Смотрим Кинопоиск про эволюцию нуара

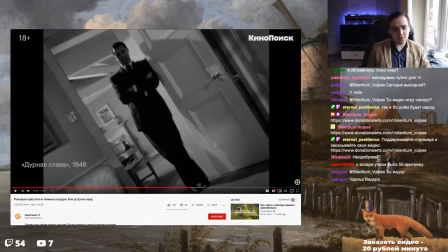20:34 Прям совсем все завалено, то есть, по сути, у нас получается, рукой показываю, как будто бы вы видите мою руку, а сейчас мышкой проведу, то есть у нас, по сути, линия горизонта, она проходит из угла в угол кадра. Тему, при котором оператор слегка заваливает горизонт.
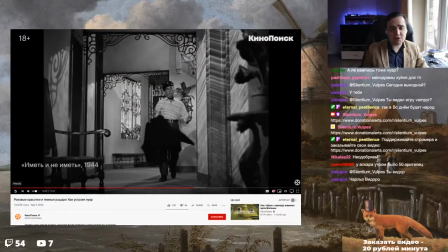20:53 Сочетание вертикальных и горизонтальных линий еще... Ну да, можно сказать, что да, еще вот эти же линии, по сути, это есть жалюзи пресловутые. То есть, как бы это как бы показывает вообще шаткость этого мира, то, что мир героев он переворачивается,
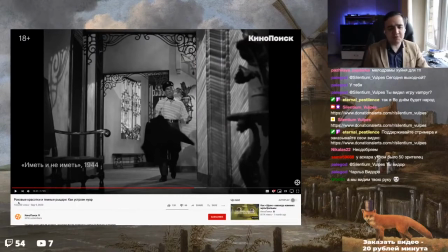21:08 в том числе и восприятие этого мира у них очень, очень зыбкое и шаткое, то есть, что мир он нестабилен ввиду того, что добро и зло размыто, вот этой границы на самом деле четкой нету, все немного переворачивается. Это несложно уместить в голове, сложно понять. Одна обязательная особенность стиля.
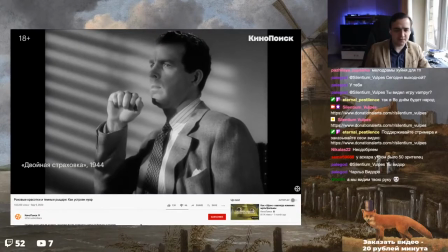21:28 Обратите внимание на обилие визуальных акцентов. Тени от жалюзи, полосы и решетки делают пространство геометричным,
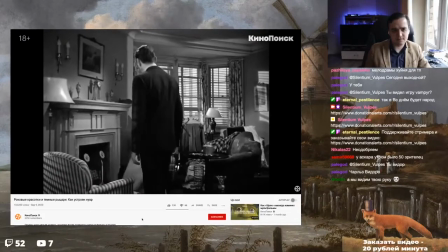21:35 визуально отсылают к образу тюрьмы и таким образом намекают на судьбу героев.
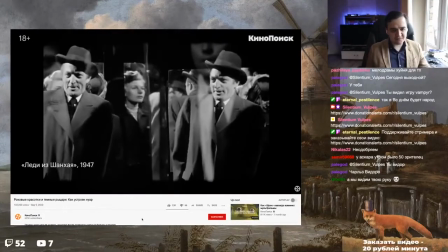21:40 Изящно очерченные силуэты актеров на стенах, многочисленные отражения в зеркалах, блестящие от дождя улицы.
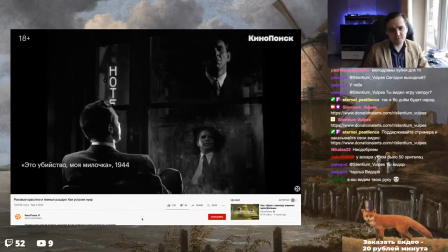21:48 Притягательность нуара во многом заключается в его неестественности.
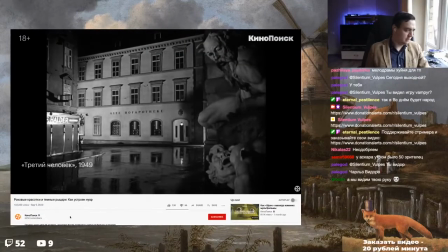21:51 В кадр могут попадать вещи, которые нам кажутся бытовыми и неприглядными в жизни, но на экране выглядят красиво.
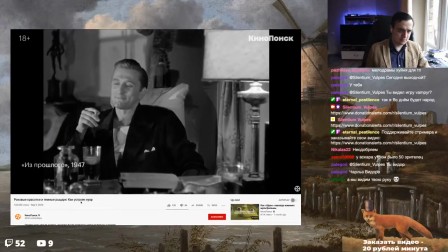21:59 Самый характерный пример, кроме перечисленных выше, — курение.
You smoke too much.
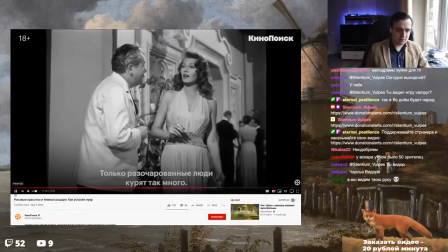22:04 I've noticed. Only frustrated people smoke too much, and only lonely people are frustrated.
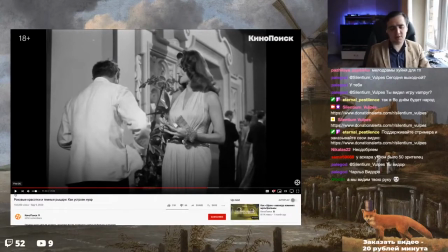22:12 Ну, вообще, в курении, в том числе, здесь надо отметить то, что это было как бы не только вещь нуара, то есть они не просто так захотели, чтобы персонажи курили, просто в какое-то время все поголовно курили, курение было каким-то стандартом, везде были пепельницы.
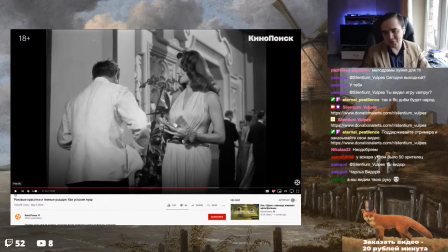22:26 В общем-то, даже в начале 90-х курить можно было прямо внутри помещения в каком-нибудь кафешке или ресторане. Это было ничего страшного. Были там специальные... Вначале курить можно было везде, потом были специальные места для курения.
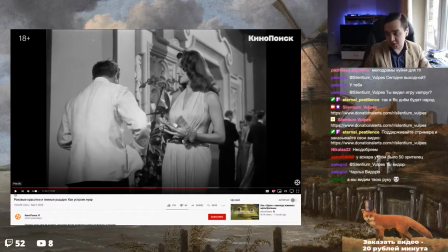22:41 Вот. А сейчас на курильщиков началась охота. Вообще курение, конечно, вредно для здоровья, что тут как бы греха таить. Но вот интересно, что раньше оно было повсеместно распространено и не считалось каким-то зазорным или плохим.
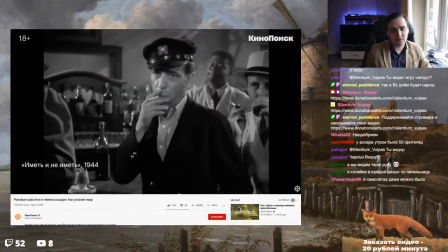22:56 В нуарах оно выглядит красиво и привлекательно. Особенно в контровом свете и эстетском черно-белом изображении.
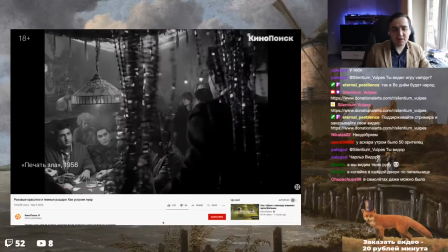23:03 И, наверное, но да, будет ли настолько же привлекательно?
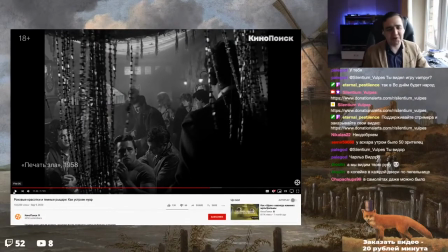23:07 На страсть к курению повлияли как раз фильмы, потому что курение зачастую во многих фильмах очень эстетизировано. То есть курение как такой, как ритуал с этим вот дымом, оно очень красиво смотрится в первую очередь.
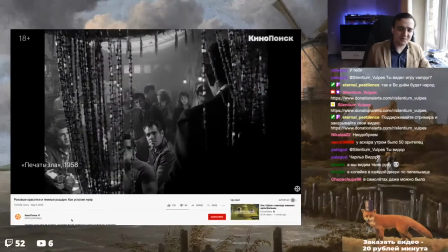23:24 Находиться в прокуренном помещении бара жарким летом на курорте? Вряд ли.
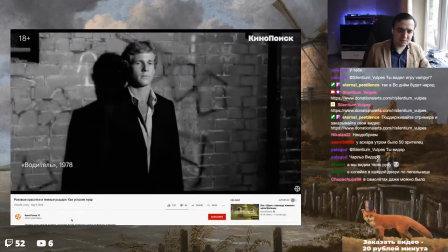23:29 Черный фильм потерял актуальность и привлекательность для массового зрителя с появлением цвета в кино.
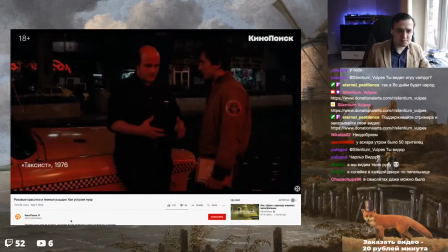23:34 Чтобы воспроизвести присущий нуарам контраст света и тени, режиссеры неонуаров назначают наследником света-тени темноту урбанистического пространства.
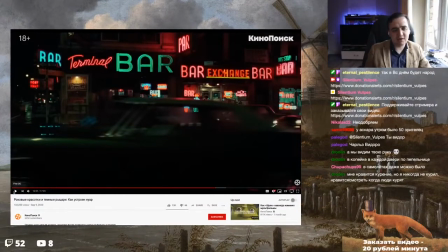23:43 Но при этом, по сути, если просто этот кадр деструировать, то есть, по сути, если из него убрать в цвет... То есть, если мы просто уберем из него насыщенность, то, видите, получается тот же самый нуар.
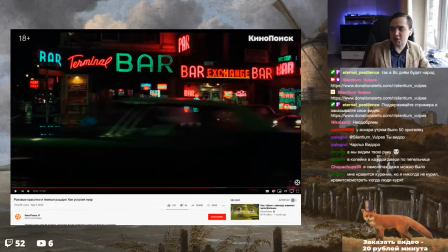23:58 Картинка построена точно так же, цветовые пятна работают точно так же. Картинка что цветная, что не цветная, она выглядит одинаково. Все так же отчетливо читается. Что интересно, что потом вот этот вот нуар, он действительно станет неоновым.
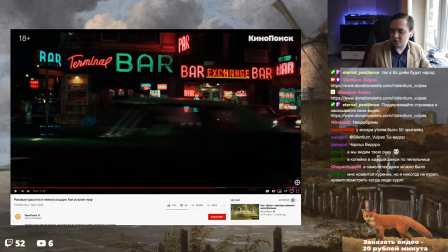24:14 И одним из первых неоновых нуаров, которые вообще вот этот неон, который стилизировали в фильмах, были Коэны. в «Просто кровь», если посмотрите, там вот эти неоновые вывески, они по-особому смотрятся, и потом этот цвет переходит в какой-нибудь драйв.
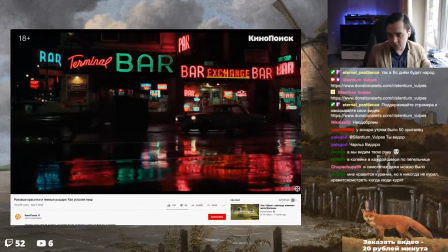24:29 Которая подсвечена яркими огнями неона.
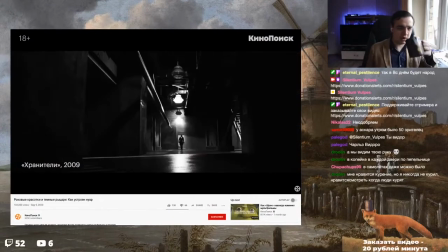24:33 Если перевести любой из многочисленных продолжателей традиции нуара в черно-белую палитру, то они будут неотличимы от образцов классического периода.
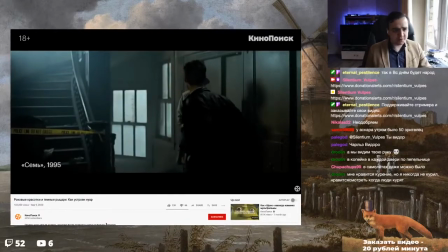24:41 Другим путем идет, например, Дэвид Финчер.